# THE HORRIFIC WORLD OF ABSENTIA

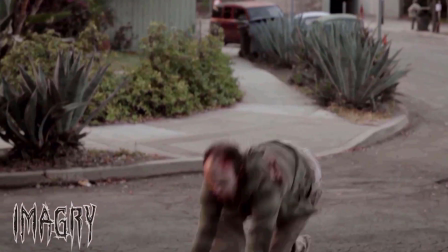8:11 Even though you only get glimpses of the monster and moments of interactions and violence,
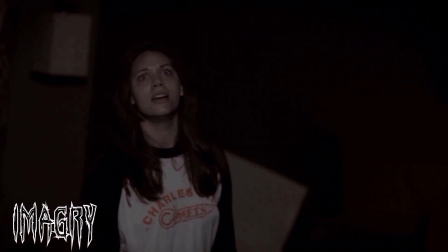8:16 these moments are done exceptionally well and give you just enough visuals for your imagination to fill in the gaps.
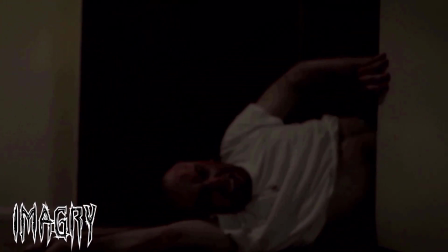8:23 And this is where the mind and the power of the Lovecraftian design comes into play.
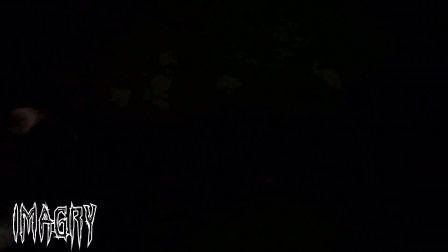8:30 Quoting Flanagan himself, we find, "The less is more aesthetic is certainly something that was intentional.
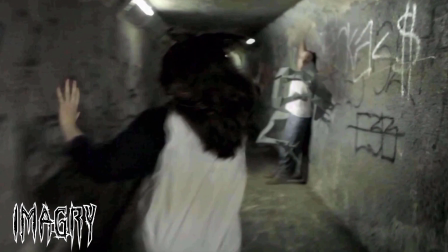8:36 I really believe it makes for a more frightening experience if the viewer is an imaginative person."
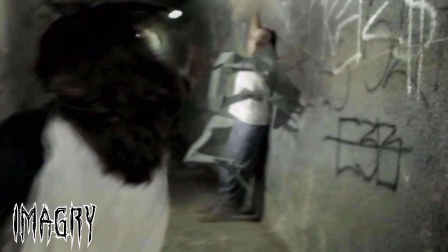8:42 And that this fundamentally comes from Lovecraft himself.
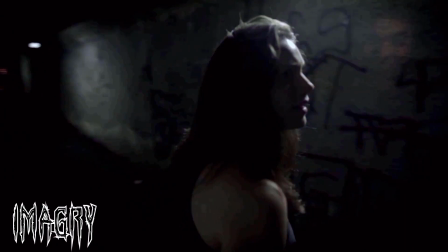8:47 Lovecraft knew when to be explicit and when to give people just enough to really drive them crazy.
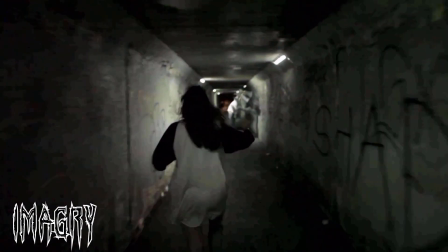8:53 He was so good at planting seeds, of letting us realize that the horror we glimpsed was only a tiny fraction of a much bigger picture,
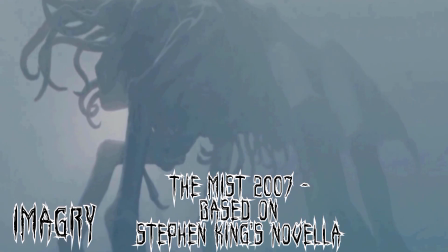9:01 sometimes a much bigger creature, that was truly beyond our comprehension.
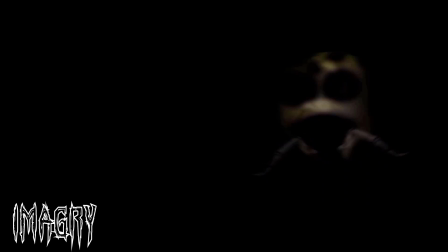9:06 And this is, in my opinion, why the film is so masterfully done. Flanagan effectively plants a seed of a monster in your mind.
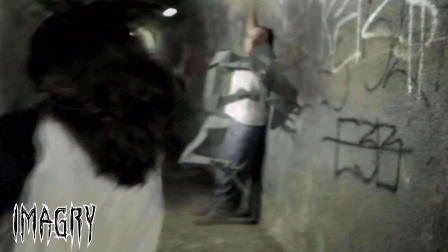9:15 One that's detail, motivations, and behavior is ultimately up to you to design.
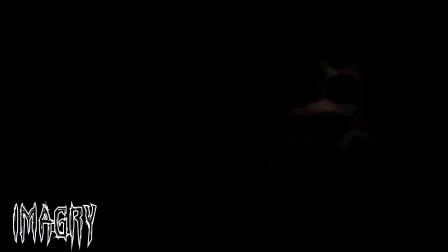9:21 Using practical special effects and only a small amount of CGI and paid-for effects,
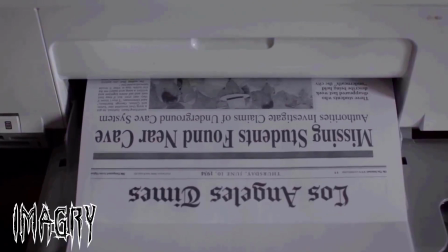9:27 Flanagan has created a horrifically original creature and mythology that surrounds it, one that I still don't truly know what it looks like.
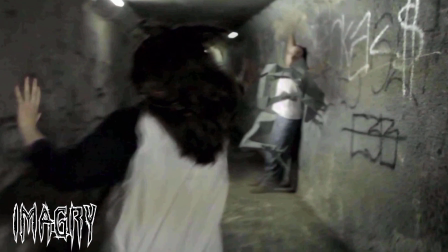9:36 Our only clues are the few moments of the creature, and Daniel's descriptions while he refutes those in Billy Goat's gruff,
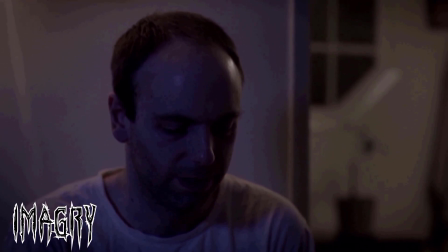9:43 saying the entity is more insect-like and has skin like a silverfish.
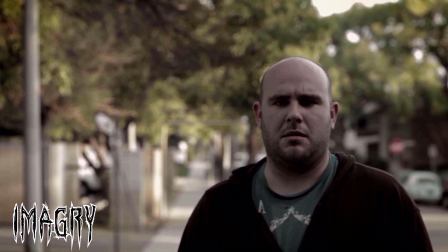9:48 An example of the genius applied to this film and the practicality of it, as well as the costs, would be the final shot.
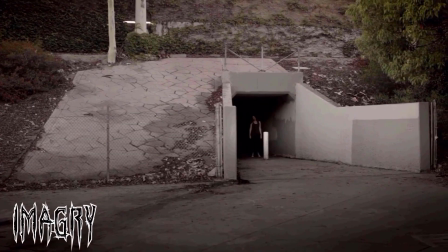9:57 As the detective looks to the tunnel, believing he sees a twisted form of Callie watching him.
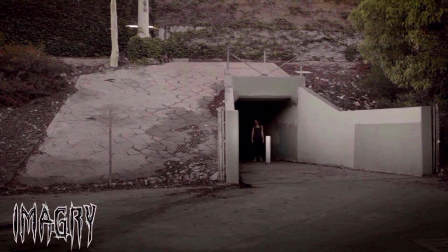10:02 We see that Callie is indeed alive, in the underneath, and watching the detective.
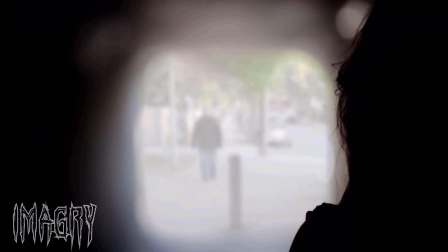10:08 As she peers towards him, a clicking noise sputters out, and two long fingers grasp her shoulder.
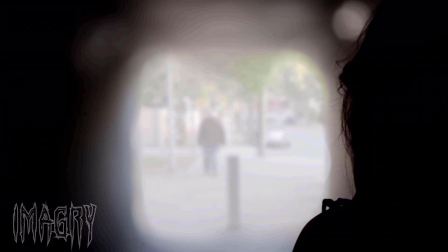10:16 Visually, it is amazing. Yet it was done by tapping her back with two twigs found on the ground. Genius, beautiful, horrific, and epic, and essentially, as a special effect, free.
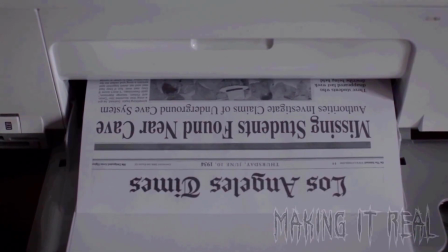10:31 Making it real. One of my favorite parts of the movie is when Callie hits the internet and starts researching her area for missing people,
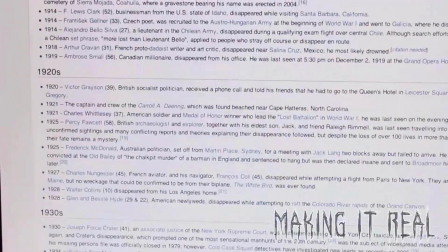10:40 in a well-done example of the internet deep dive trope.
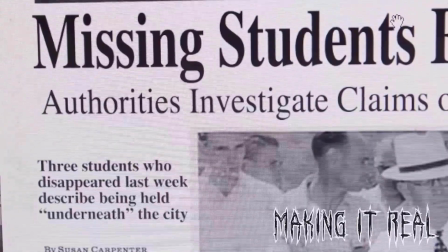10:44 They use what appears to be a Wikipedia page as she delves into the citations and strikes gold,
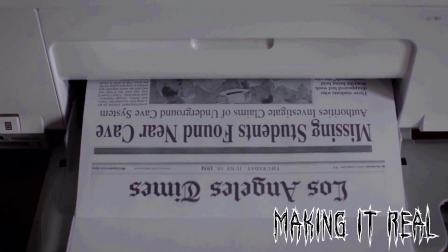10:51 finding a rich history of missing people within the area, learning that the tunnel itself was once a sinkhole where people would go missing. Tons of stories are cited, each adding weight and reality to the situation.
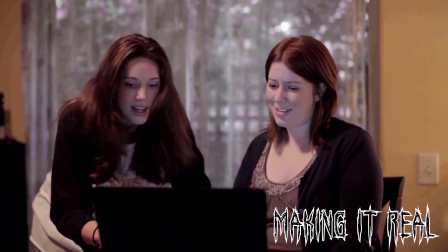11:04 As Tricia laughs it all off, Callie goes on to explain matter, dark matter,
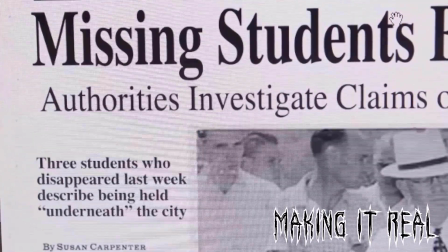11:10 and how we really do not understand the nature of the universe itself, and how countless cultures have had tales of ancient underworld beasts
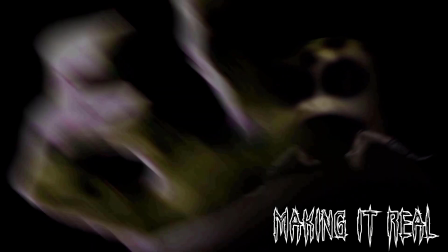11:19 stealing people and enslaving and brutalizing them. Tales of underground worlds and labyrinths of caves and tunnels full of the missing.
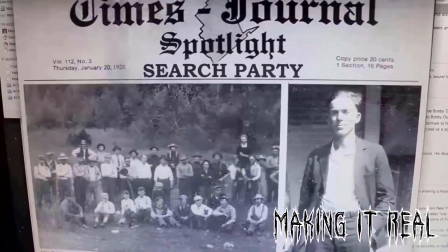11:28 For me, having gone down similar rabbit holes of internet insanity,
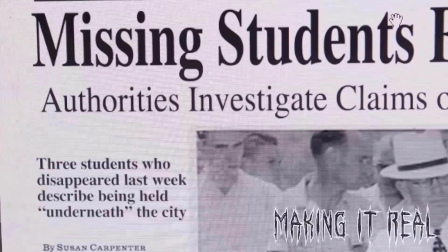11:33 it is done especially well and adds a great element of realism to a film that is obvious fiction.
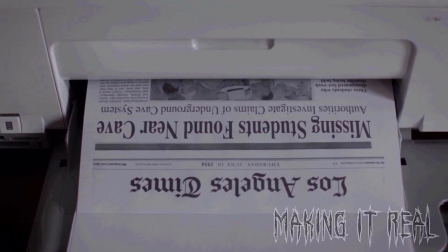11:39 Overall, the world of Absentia is dark, horrific, and extremely creepy,
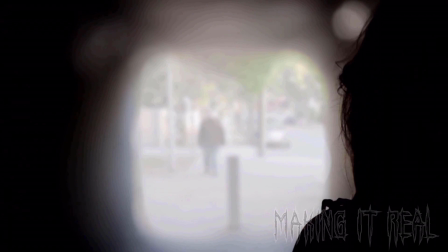11:44 all whilst residing almost entirely within your own mind.
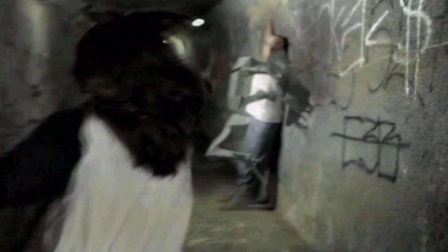11:49 The creature is only shown for a few seconds, and its intentions and most of the film's arcs and directions are left very much to your own design.
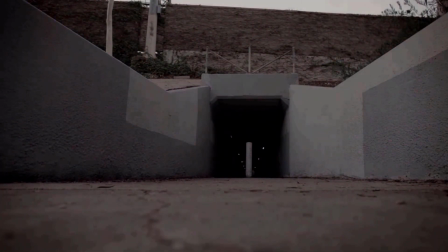11:58 You may well need a vivid imagination to find this film truly horrific.
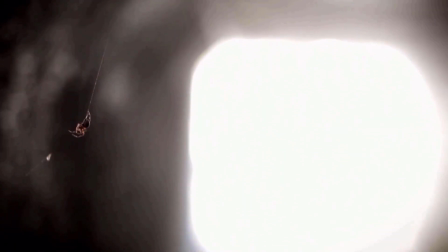12:02 For me, this film is epic, and with a budget of $70,000,
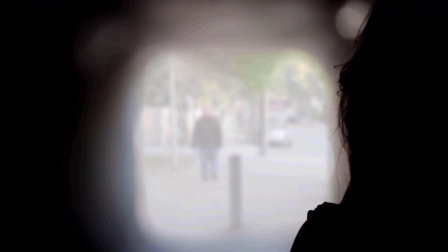12:08 performs grandly when set against big-budget horror romps. I recommend it to anyone who enjoys the horror genre.